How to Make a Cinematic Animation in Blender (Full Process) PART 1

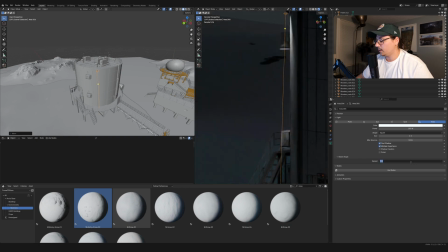And if we decrease the spread here, if we make it like 20, then it becomes a lot sharper, which can be an artistic choice. So now there's like a really strong spotlight. You can see this specific spot is being hit directly with all of that energy and all of that light.
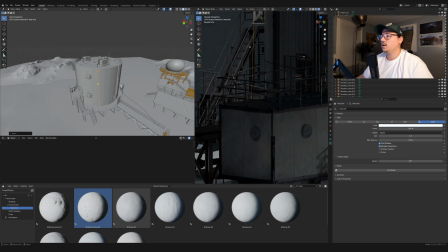But if we disperse it, if we spread it out a little bit more, then we can see more of that light hitting there. So I think that right now it's hitting too many things, and this is getting very, very busy. So I'm gonna see if I can find an amount where
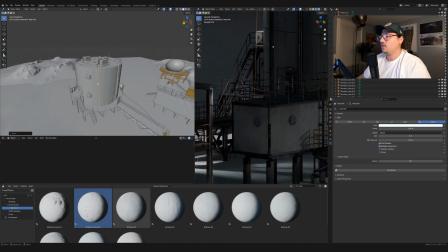it's hitting that area, it's creating that separation, but it's not hitting too many things. Maybe I need to turn it a little bit away towards this ramp or towards these ladders. Yeah, I think that looks a little bit better, right? Like, even though this is a small detail and most people are not going to notice it, but this foreground railing is darker than the background
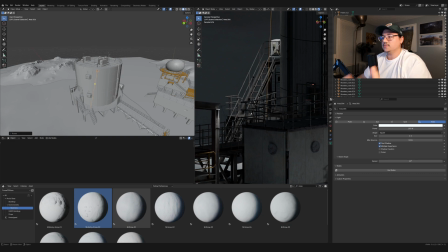railing, and that helps create that contrast separation. Maybe I'll turn the light even more so that it's more up here and less down here. Somehow that looks worse. Yeah. Okay. I think I'm going to go with that.
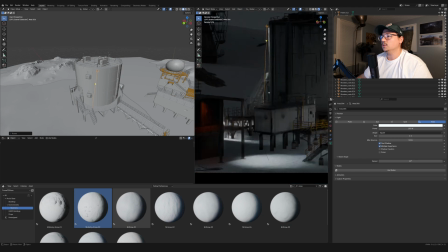Yeah, like it looks complicated, but at least there's some more visual separation there through color and contrast.
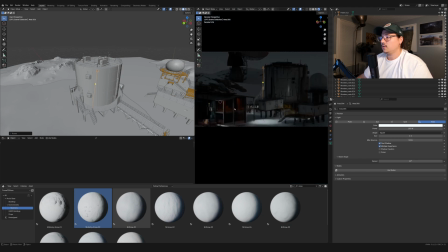Okay, so we have some red lights here. I might dim this light just a little bit because I think that it's competing with the red. It's like taking too much attention away from the red.
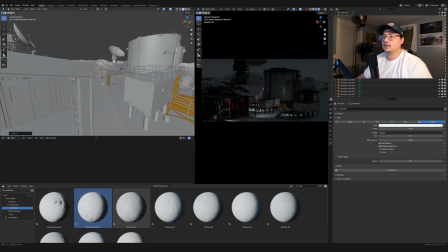And either I'll dim it or I'll also just like maybe bring it down here. Let me see if I can do something with it. Maybe I can turn it.
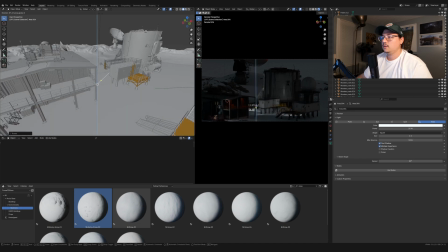Just kind of seeing where else it makes sense to put this light.
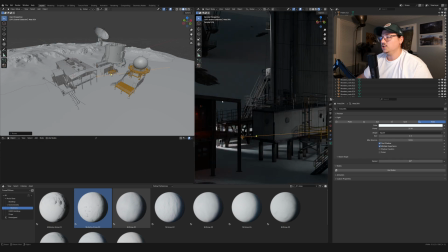The way that the camera angle is looking at it, it's doing a really good job separating this beam from the background because the background is lighter. So I don't really need the light there. Here it gets a little bit lost with that background scaffolding. So maybe having the light just shine down on that
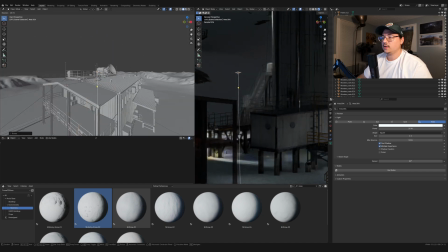pole makes it a little bit, helps it. I'm not sure yet. I am doing a lot of exploration here. But I wanted to include everything about how I'm thinking,
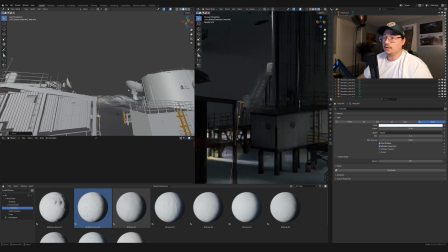what I'm thinking about for you guys to learn, because I think, oh, this is good.
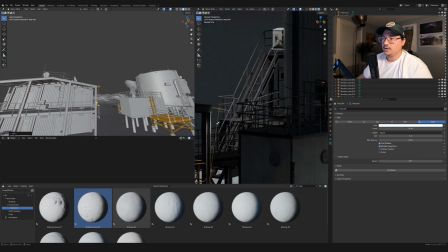This looks good. I like this. Even though there's a light here, it doesn't really explain like where that light is coming from. I think it's fine. And this is nice because it's giving, it's putting some of that light, it's giving some of this area like highlight, and that brings attention to that spot.
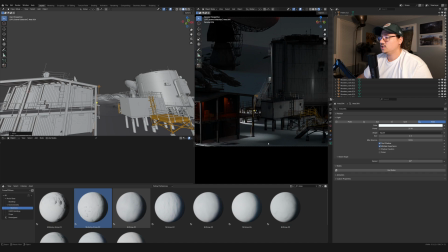It's a very complicated spot and it brings attention to it. The only thing I don't like is how very like rounded that is. So I'm gonna see if if I spread that out, does it look better?
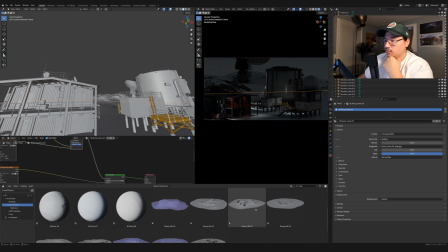Let me see if I can bring in one of these environments to just break up that snowy mountain, snowy hill. I just want to break up this terrain a little bit. It's a little bit too like flat.
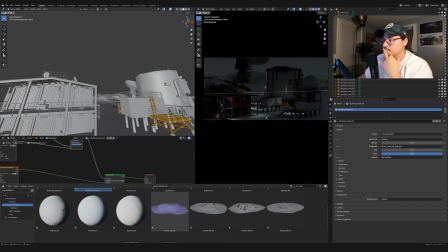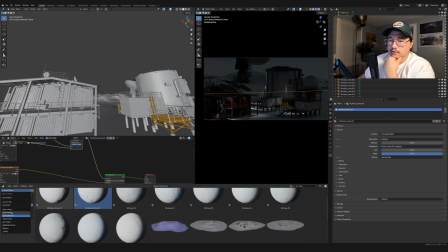Yeah, there's no like displacement on this. Let me see if Polyhaven has something I can use. Polyhaven has been good at
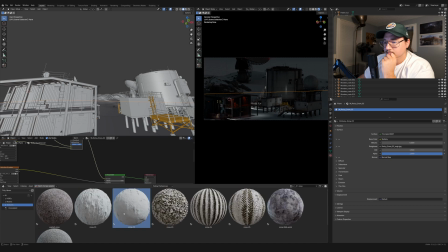snow. Yeah, maybe I can throw this on there.
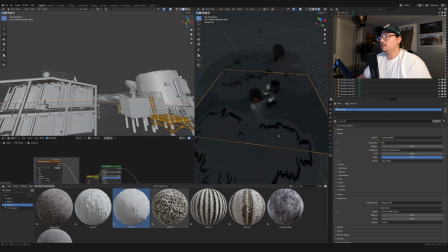Okay, and I might need to subdivide this a bit. Let me save. So I think that's already looking better.
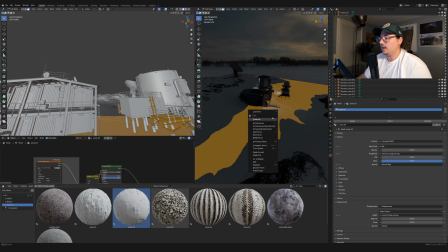I'm gonna subdivide it a little bit, and maybe that will also help, because the Polyhaven materials come with like some subdivisions on them.
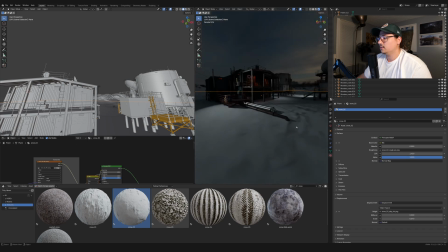So that already is like giving us a little bit more detail. And I think I can bring down the scale.
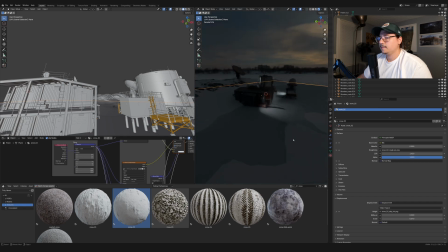Yeah. I think that's working. It feels a little bit dark compared to the rest, but I can just brighten that up.
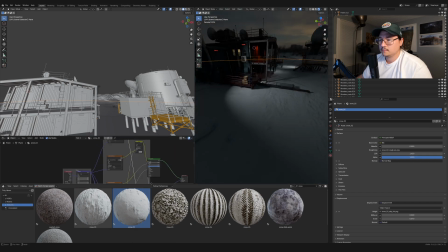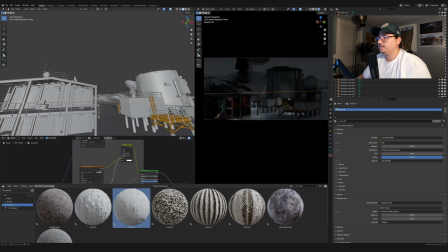I just kind of increase the brightness a little bit in that texture. It's possible that in this very specific area where we see, yeah,
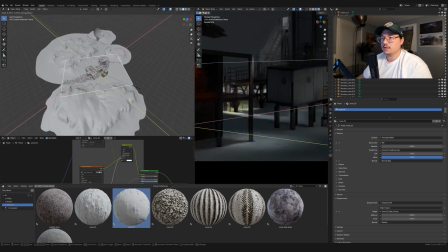like it's a very narrow area, so I could just probably scale this down and we can get even more detail.
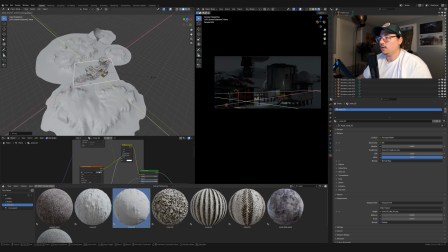Yeah, so I can scale this down quite a lot before it gets like caught off camera.
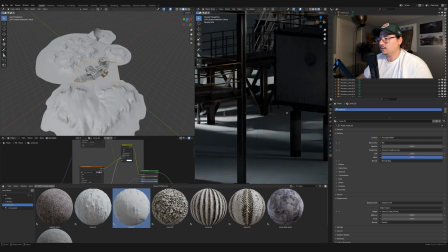So I think that's even better. So now like when we zoom in and like, you know, you see the shadows, there's a little bit of, it's not perfectly flat.
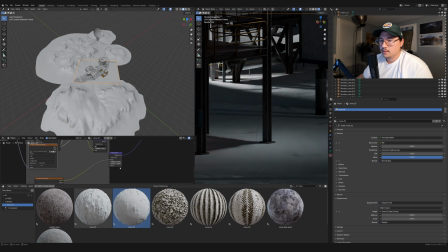It's a little bit more disturbed. And maybe I'll increase the scale of this. Let's see if that does anything. Yep, that's doing stuff. Okay.
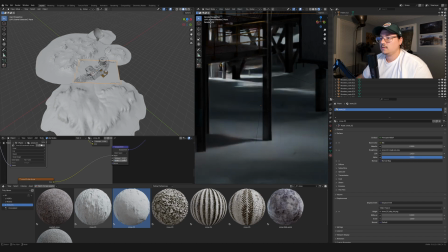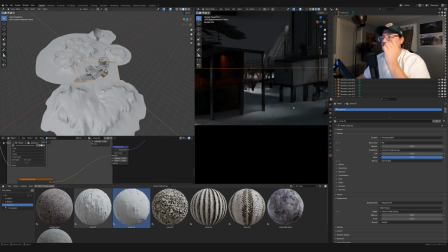Yeah, I think that looks a little bit better. It just like breaks up the terrain. And again, still going to be using a ton of fog in this, so it does not matter.
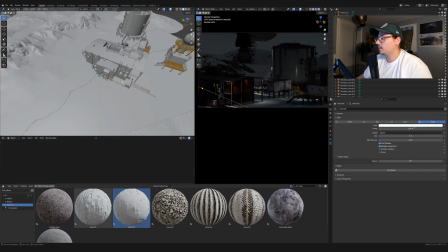The details, the really small details don't matter too much. Let me make this red. Is that... That does make it look interesting. That makes it look like, hey, everything over here is normal. Something is wrong here.
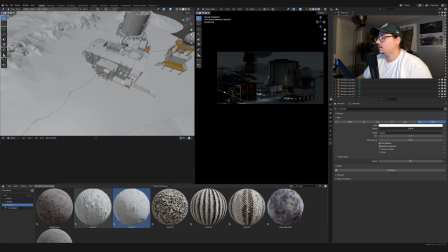I'll just keep it white, and I'll just lower the intensity of it a bit more. Okay. The only thing is that this building is getting lost,
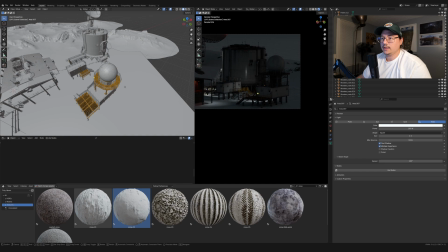so I'm gonna take one more light and try to like shine it like either here, again off camera, that works.
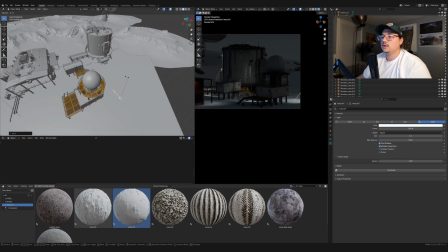That helps separate this from the background. Or I'm gonna try to do, ooh, that's nice.
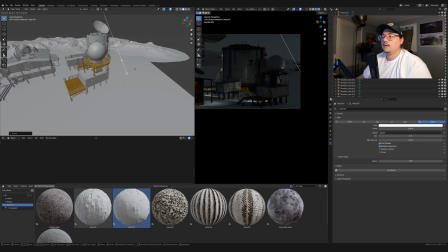I actually like that a lot. I'm gonna try to bring it over here
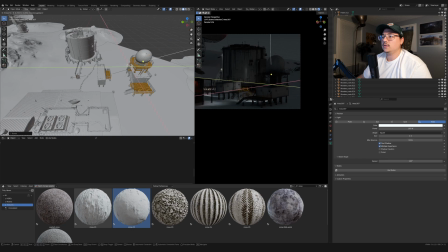and either shine it onto the radar from here, if I can get it to work. If I can't get it to work, then I'll probably do what I did before, or shine it onto this, you know.
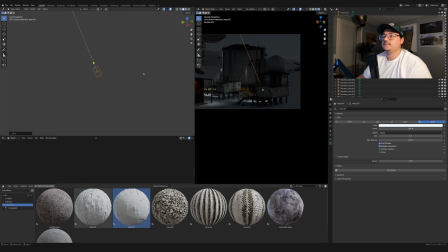So there's this kind of like uplighting onto it from here.
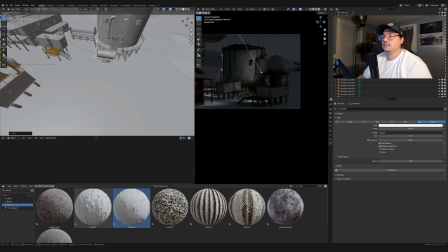Like that. And then I'm not sure if that's helping or not.
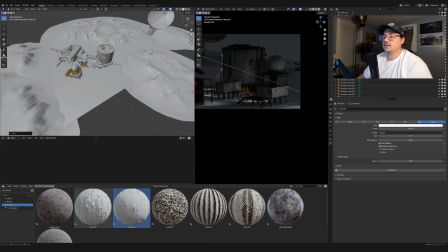I did kind of like this. This was like an accident, but I liked how that turned out.
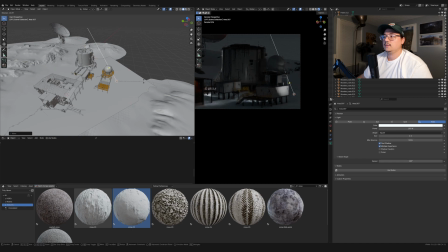I like the like radar part thing, like catching the shadow.
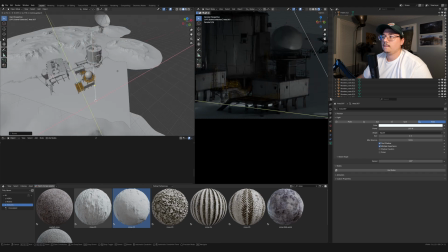I like that a lot. Maybe I'll do it here. Bring the spread down. So that's like a flashlight. Let's see if we can art direct that a little bit.
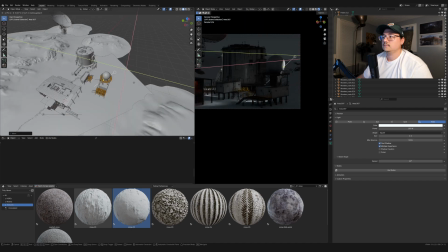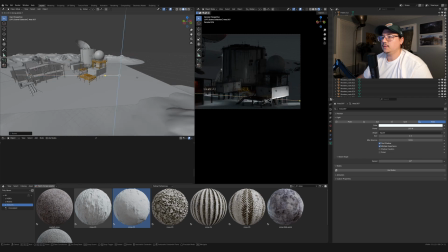I kind of like the snow here, like because we have more variety in the snow,
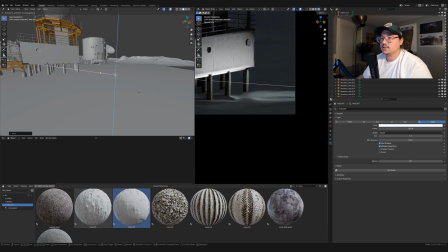when the light is literally like on the ground and the light is scattering across the ground there, it kind of looks more interesting.
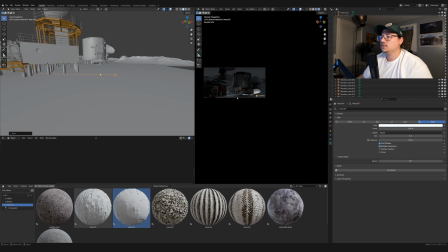So I kind of like this. Again, we're playing with the light off screen, but here I feel like we get more,
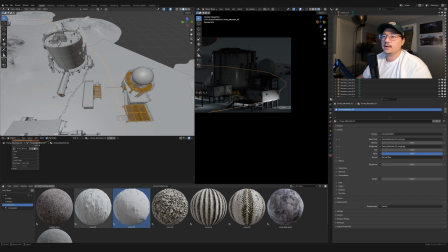this is catching a lot of detail. I'm going to take this other light that I placed on the lab and bring it around here to just
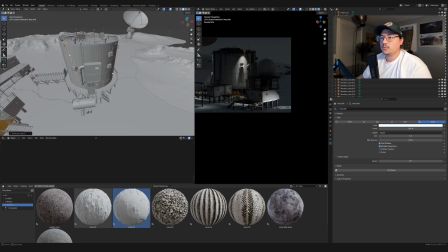give us more opportunities to separate it from the radar dish thing.